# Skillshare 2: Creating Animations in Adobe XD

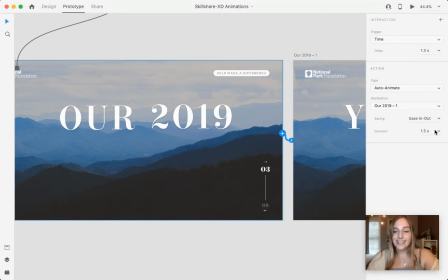4:06 So I found this time to be pretty decent because it didn't do the type way too quickly for the user to understand what was happening, but it wasn't too slow so that they were getting caught up with the spellings of the other words that were coming through as the animation went through.
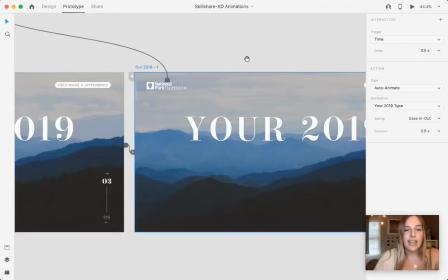4:21 So then for this slide to the secondary type,
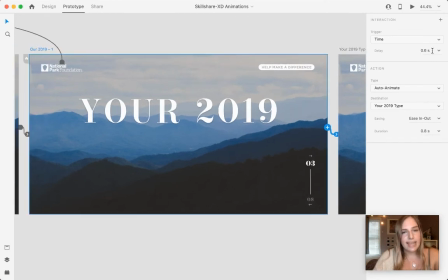4:26 I just did a time trigger again of 0.6 seconds and an ease in and out of 0.8,
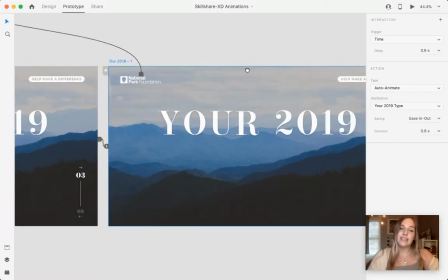4:32 just so that you got to read it still, and the type didn't come up too quick after the animation, but just enough.
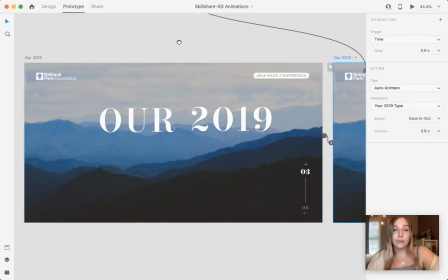4:39 So I know I went through these quick, so if you have any other questions, our email is aiga@pct.edu. You can give us any questions you have or any recommendations, and feel free to share, like, and comment on it, and let us know if you'd like to see any particular Skillshares in the future.
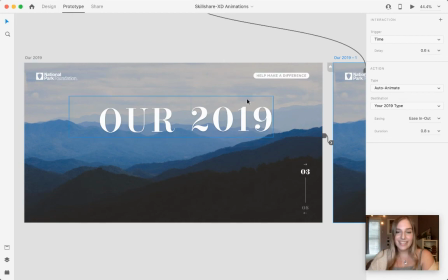4:58 Have a great day.